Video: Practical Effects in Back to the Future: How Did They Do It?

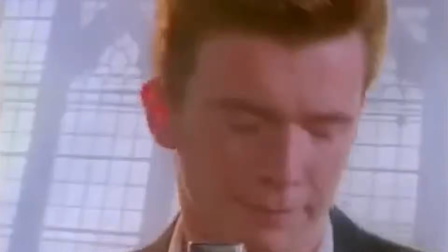[0:00]
The 80s, neon lights, bold fashion and music we still dance to after a couple of cocktails.
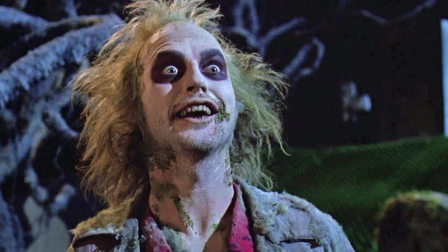[0:05]
The box office is ruled by Star Wars, Indiana Jones and other blockbusters that prove audiences are hungry for thrilling adventures.
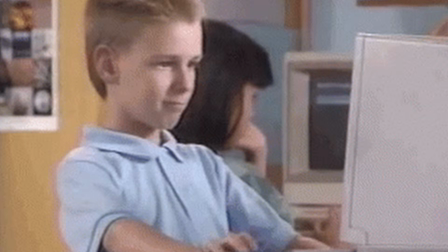[0:13]
But we're still a long way from the widespread use of computer graphics to create stunning effects.
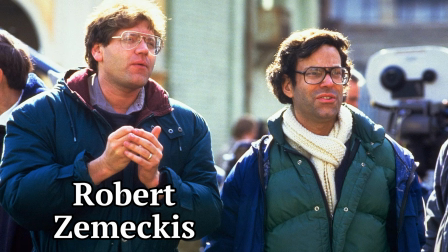[0:18]
At this time, a young director named Robert Zemeckis and screenwriter Bob Gale are working on a movie about time travel.
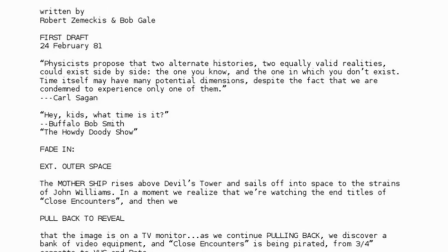[0:25]
The first draft of the script was finished back in 1981, but all the studios turned it down.
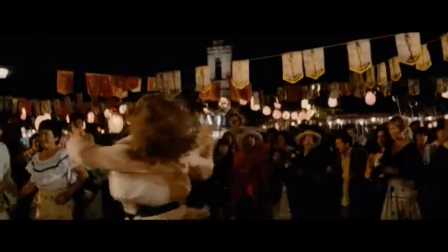[0:31]
Only 3 years later, after Zemeckis released Romancing the Stone, did he gain enough clout in the industry for the project to get the green light.
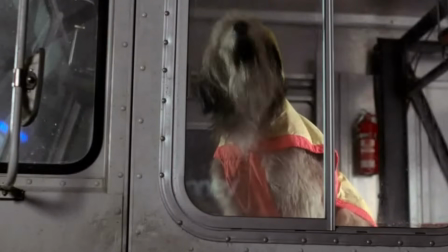[0:40]
That is how the Back to the Future trilogy was born, the story of an ordinary guy, Marty McFly,
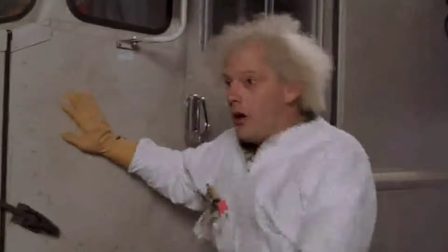[0:45]
and his eccentric scientist friend, Emmett Brown, traveling through time a DeLorean color.
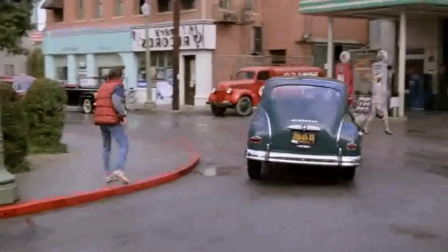[0:51]
We see America in the 50s, the future of 2015,
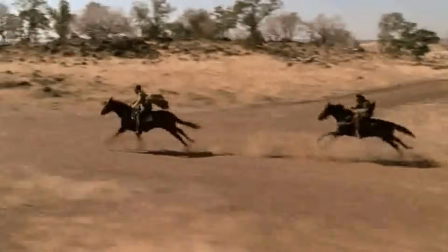[0:55]
an alternate present and even the Wild West, all with minimal computer-generated imagery.
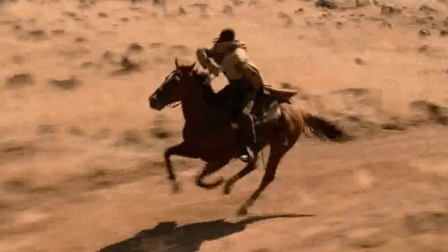[1:01]
As was so often the case for filmmakers of the past, skillful hands, creativity and practical effects came to the rescue.
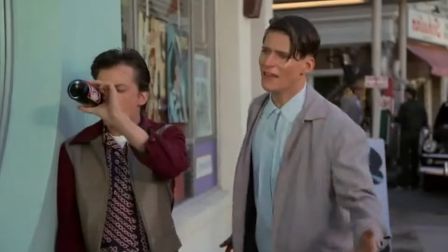[1:07]
In this video we'll take our journey back in time to the set of the trilogy to uncover the tricks
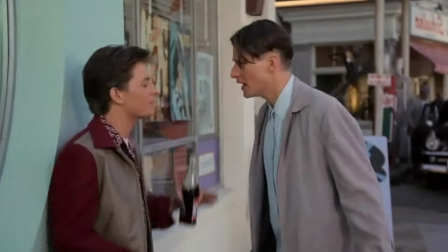[1:12]
that helped create some of the most entertaining and life-affirming movies in cinema history.
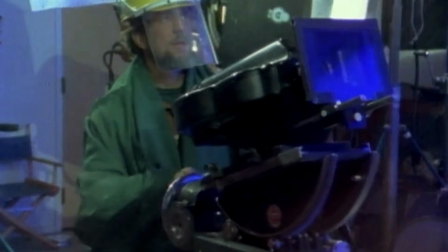[1:18]
Let me remind you, we've already talked about special effects in the original Star Wars trilogy and other films.
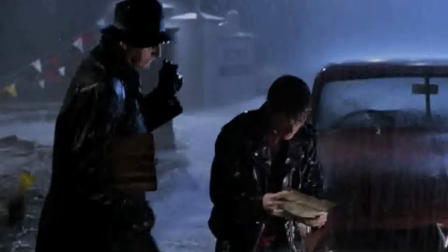[1:23]
You can find the links to those episodes in the description, but for now, let's head back to the past.
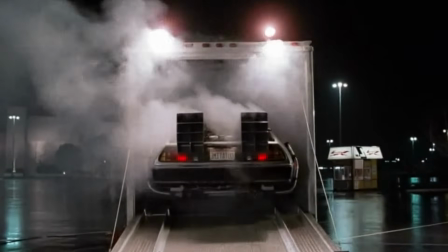[1:32]
The symbol of the trilogy and in essence its third main character is of course the DeLorean car.
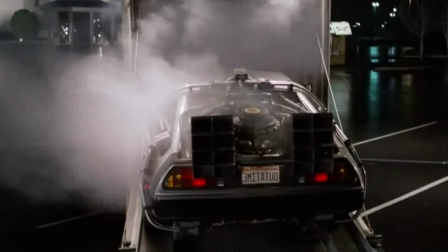[1:38]
Let's admit it, not the most obvious choice for a time machine,
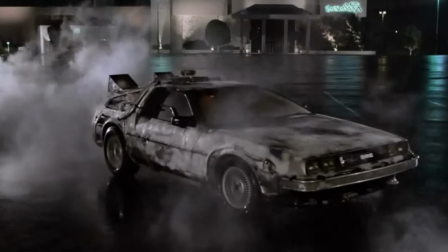[1:41]
but its angular futurism and endearing awkwardness are a perfect fit for Doc Brown and Marty McFly.
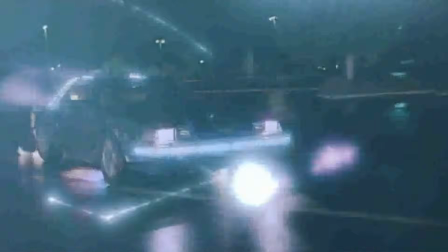[1:48]
The special effects team had to make this car race at breakneck speed, take off and vanish in a flash of light, and all of this had to look convincing.
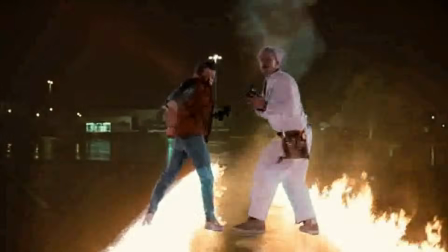[1:57]
Let's start with the flight. How do you get a car to fly? They used two methods.
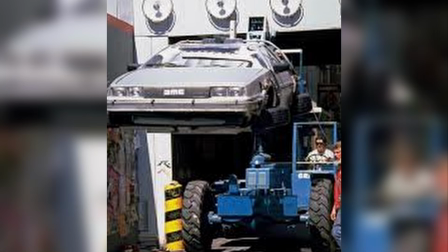[2:01]
First, a crane was used to lift a real DeLorean into the air.
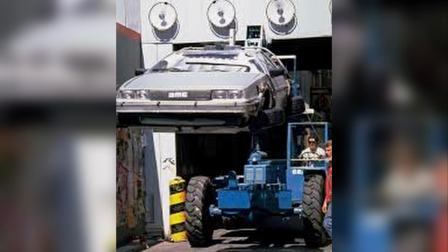[2:05]
This approach was best for shots that didn't require long or fast flights, but where maximum realism was important.
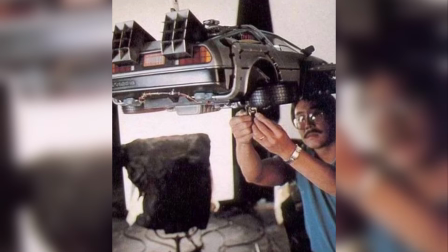[2:11]
The second method involved using models.
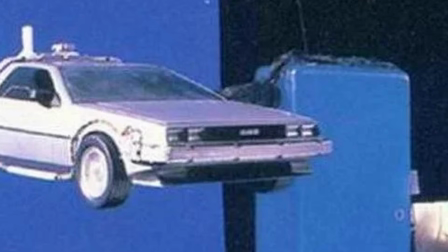[2:13]
With models, they could film cool turns at high speed aerial shots, which became especially relevant starting in the second film.
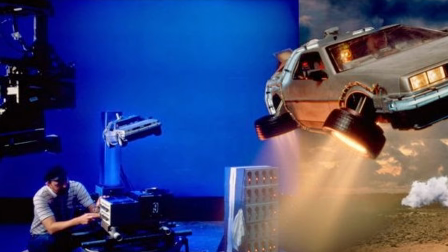[2:21]
Artists created several DeLorean replicas in different scales.
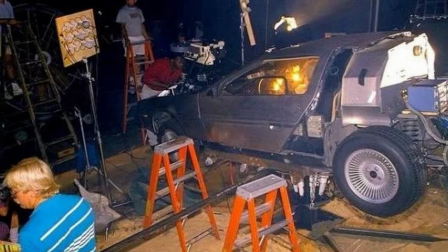[2:25]
The models were attached to a complex system of drives that allowed remote control over the car's movement, tilting and rotation, creating the illusion of real flight.
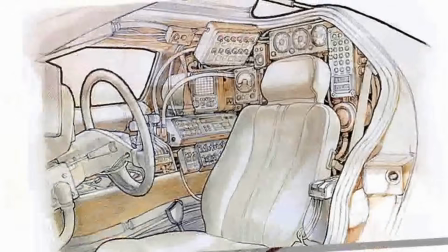[2:33]
To keep the models from looking like toys, they added lots of details.
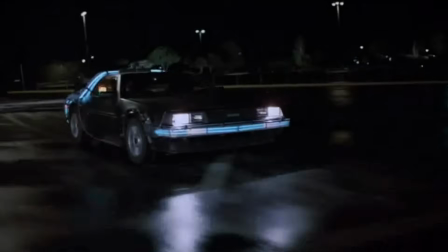[2:37]
Every rivet, door handle and even artificial dirt and scuff marks were carefully crafted.
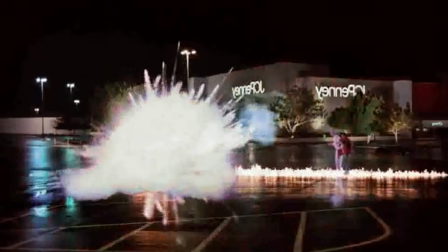[2:43]
But the main effect, of course, was the DeLorean's disappearance. For this they used a combination of techniques. First, practical effects on set. The pyrotechnics team would trigger a chain of explosions and fire to create that famous burning trail.
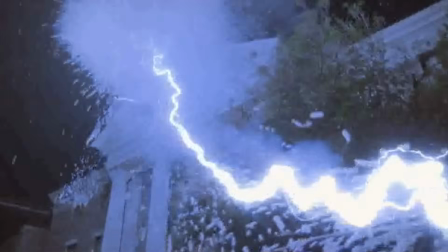[2:56]
This is where special effects supervisor Kevin Pike deserves a mention. He was in charge of the practical effects during the shooting of the first film.
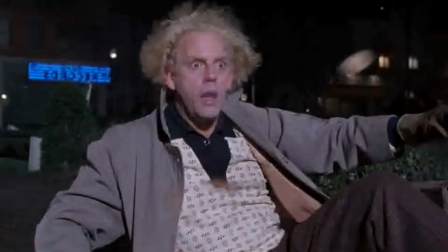[3:04]
The live action footage of the DeLorean and the flaming the tire tracks were then processed for an optical printer.
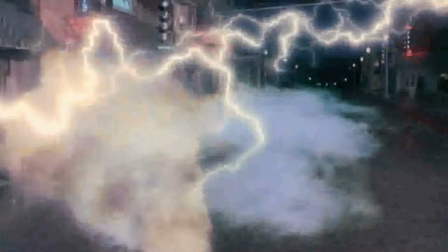[3:11]
They added extra layers of film with additional effects, enhancing the flash and glow, and combined all of these elements into a single shot.
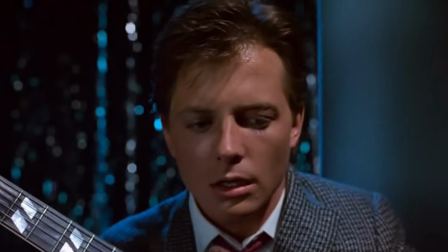[3:21]
One of the most memorable scenes is at the school dance,
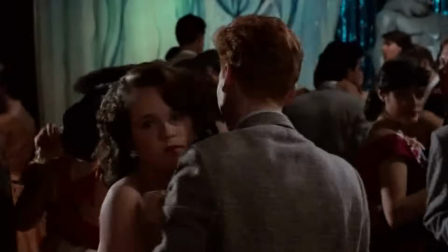[3:25]
when Marty himself begins to disappear because his parents' relationship in the past is in jeopardy.
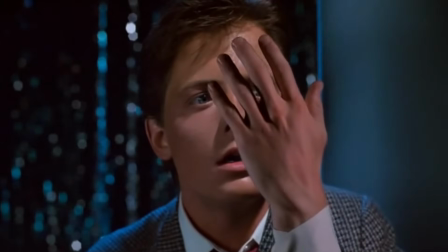[3:32]
In the shot, his hand becomes more and more transparent. The effect was achieved in several stages.
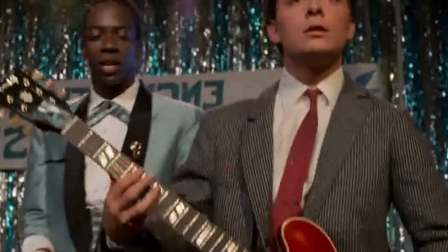[3:38]
They filmed a clean background and a separate take with Michael J. Fox,
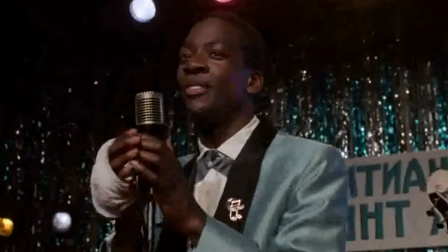[3:41]
then frame by frame processed the hand and used an optical printer to gradually dissolve it into the live action scene.
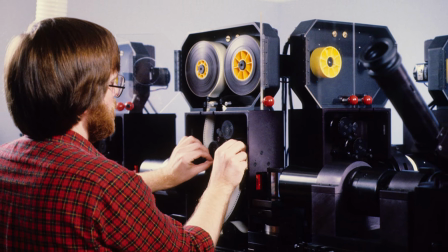[3:48]
As a result, even today the effect looks pretty good, and for its time it was truly a marvel.
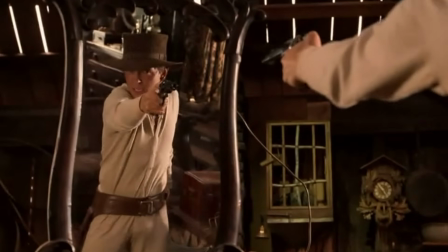[3:56]
As the trilogy grew and the creator's ambition increased, the team kept coming with the new ways to full reality.
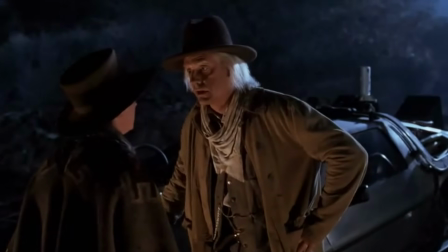[4:02]
Back for the Future Part 2 and Back for the Future Part 3 built on the achievements of the first film.
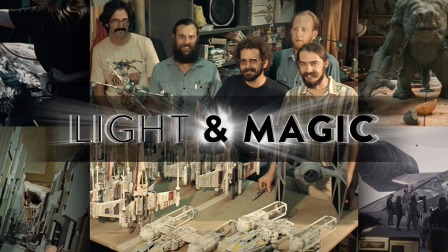[4:07]
The effects for these movies were created by Industrial Light and Magic, a company founded by George Lucas in 1975,
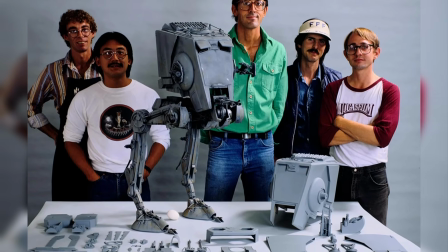[4:14]
which in just 10 years had already worked on the Star Wars and Indiana Jones franchises,
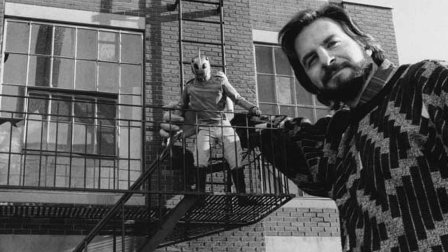[4:20]
among others. The effects on the second and third installments were supervised by Ken Ralston and Michael Lantieri.
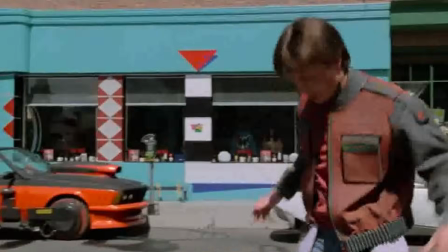[4:26]
So, what did they come up with? Take the hoverboards from part 2, for example.
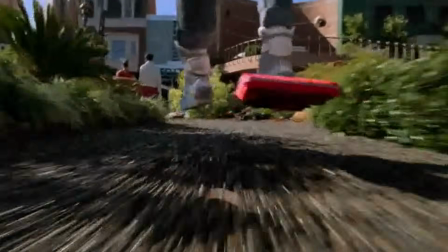[4:31]
How do you make them float? Most of the work was again done with practical effects. In most shots, mechanical supports and wires were used.
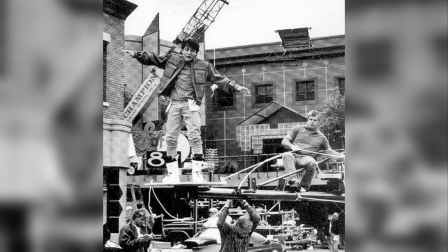[4:38]
The actors were strapped into a special rigid rig that was attached to a system along which the board could move.
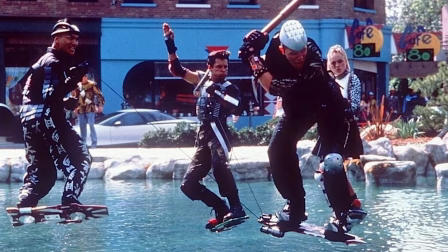[4:44]
This rig was carefully designed so it could be removed in post-production, sometimes with additional frame-by-frame touches by hand.
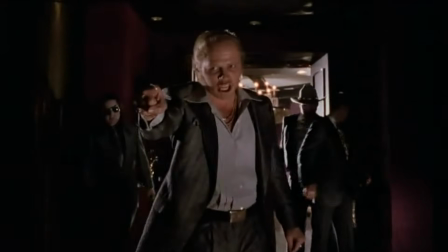[4:51]
And how did they create the alternate 1985, ruled by the tyrant Beef Tannen?
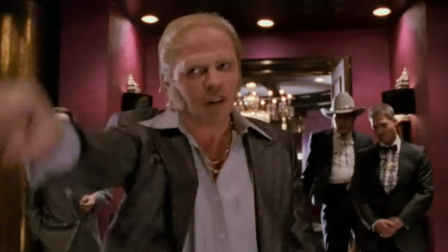[4:57]
By the way, there's a real-life prototype for this version of Beef. To create this world, the team used an entire arsenal of techniques.
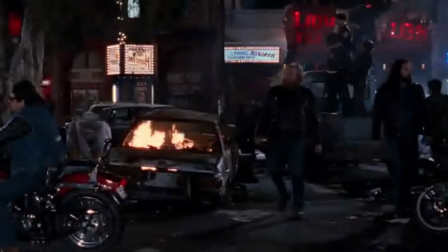[5:05]
The grim atmosphere was achieved with practical set design, tons of trash were hauled onto the set,
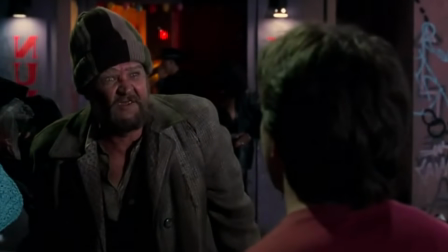[5:10]
neon signs were installed and graffiti was painted everywhere, but the most impressive effect was the composite shots for the casino building.
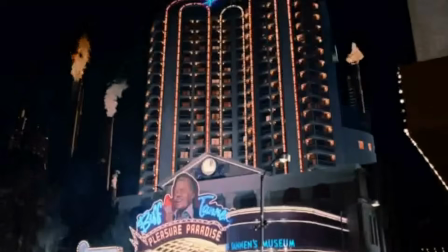[5:17]
They filmed an actual building on film, then artists painted massive tower extensions using matte painting,
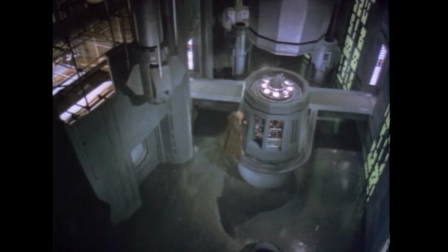[5:23]
a technique where glass is painted over a filmed frame, which we already discussed in our video about Star Wars.
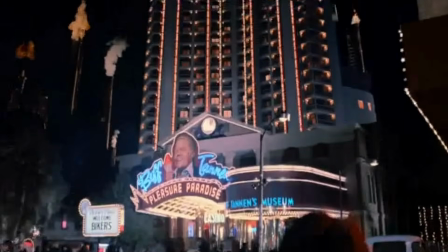[5:29]
The painted image was perfectly aligned with the real footage, creating the illusion of a gigantic, hideous structure towering over the city.
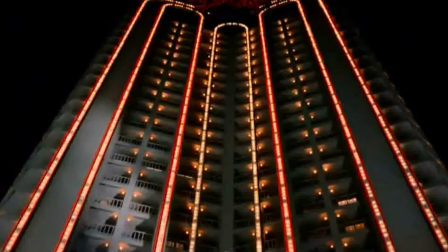[5:37]
And of course we shouldn't overlook the makeup.
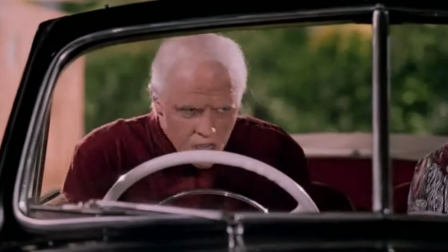[5:40]
Tom Wilson may not be Christian Bale, but he underwent quite a transformation in the second film to play Old Beef.
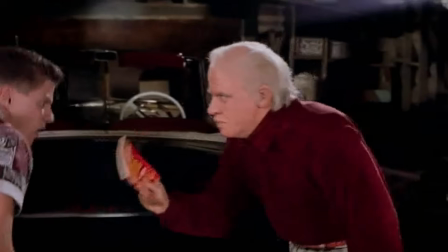[5:46]
Wilson was fitted with a complex foam latex prosthetic that changed the shape of his face,
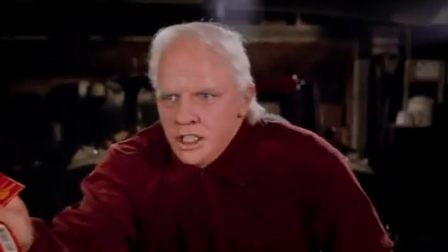[5:52]
a sagging double chin, drooping cheeks, eye bags, in short all the same reasons I'm not appearing on camera myself.
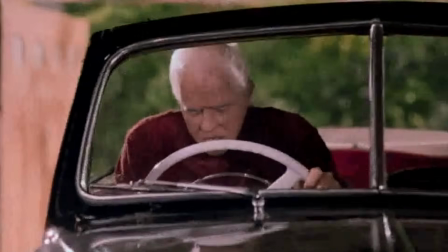[5:58]
Applying the makeup took about 3 hours each day.
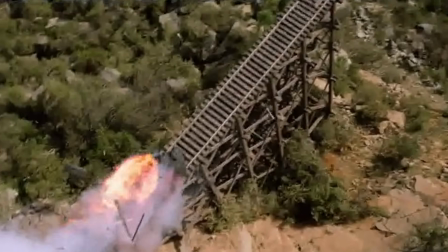[6:02]
The trilogy's final note is the train that accelerates the DeLorean to 88 miles per hour.
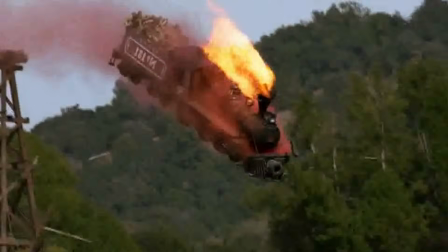[6:08]
For the climactic off-the-rail scene, they built a huge locomotive model at 1:8 scale.
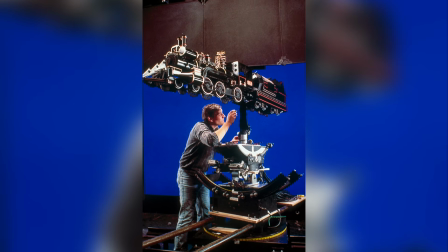[6:14]
The train was blown up using pyrotechnics and dropped into a gorge.
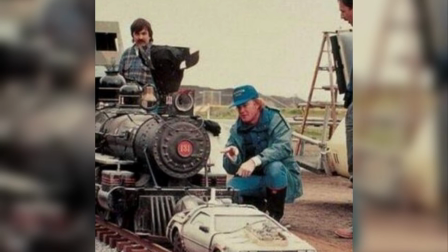[6:18]
The process filmed with a high-speed camera to make the moment feel larger and more dramatic.
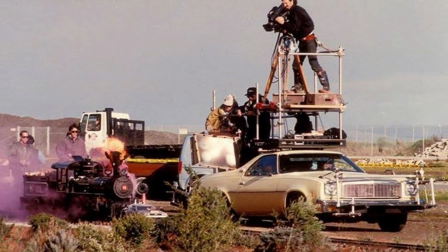[6:23]
Again, a nod to the explosion techniques in Star Wars, it's the same method. Of course, we love Back to the Future not just for its effects.
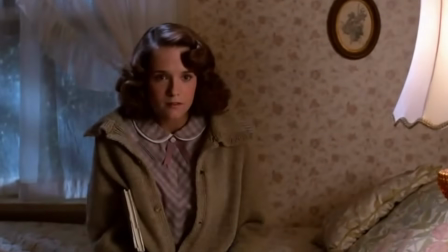[6:31]
The films have everything, from captivating performances to a brilliant story that's thrilling, funny and touching all at once.
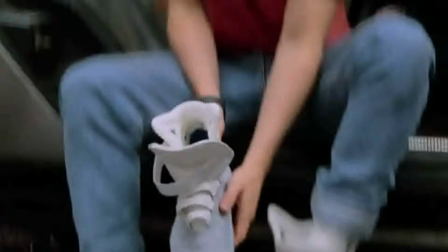[6:38]
And it's a timeless greeting from an era when, to show a miracle, you first had to create it with your own hands.
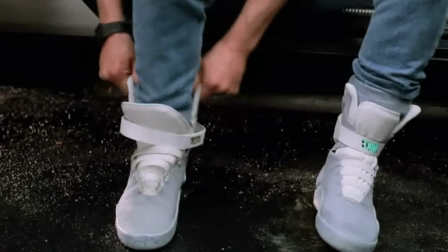[6:45]
Let us know in the comments which special effects from the Back to the Future series comes to your mind first, and don't forget to like and subscribe.
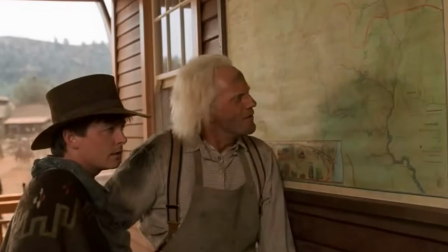[6:52]
Your support helps us keep uncovering the secrets behind your favorite movies. See you in the future!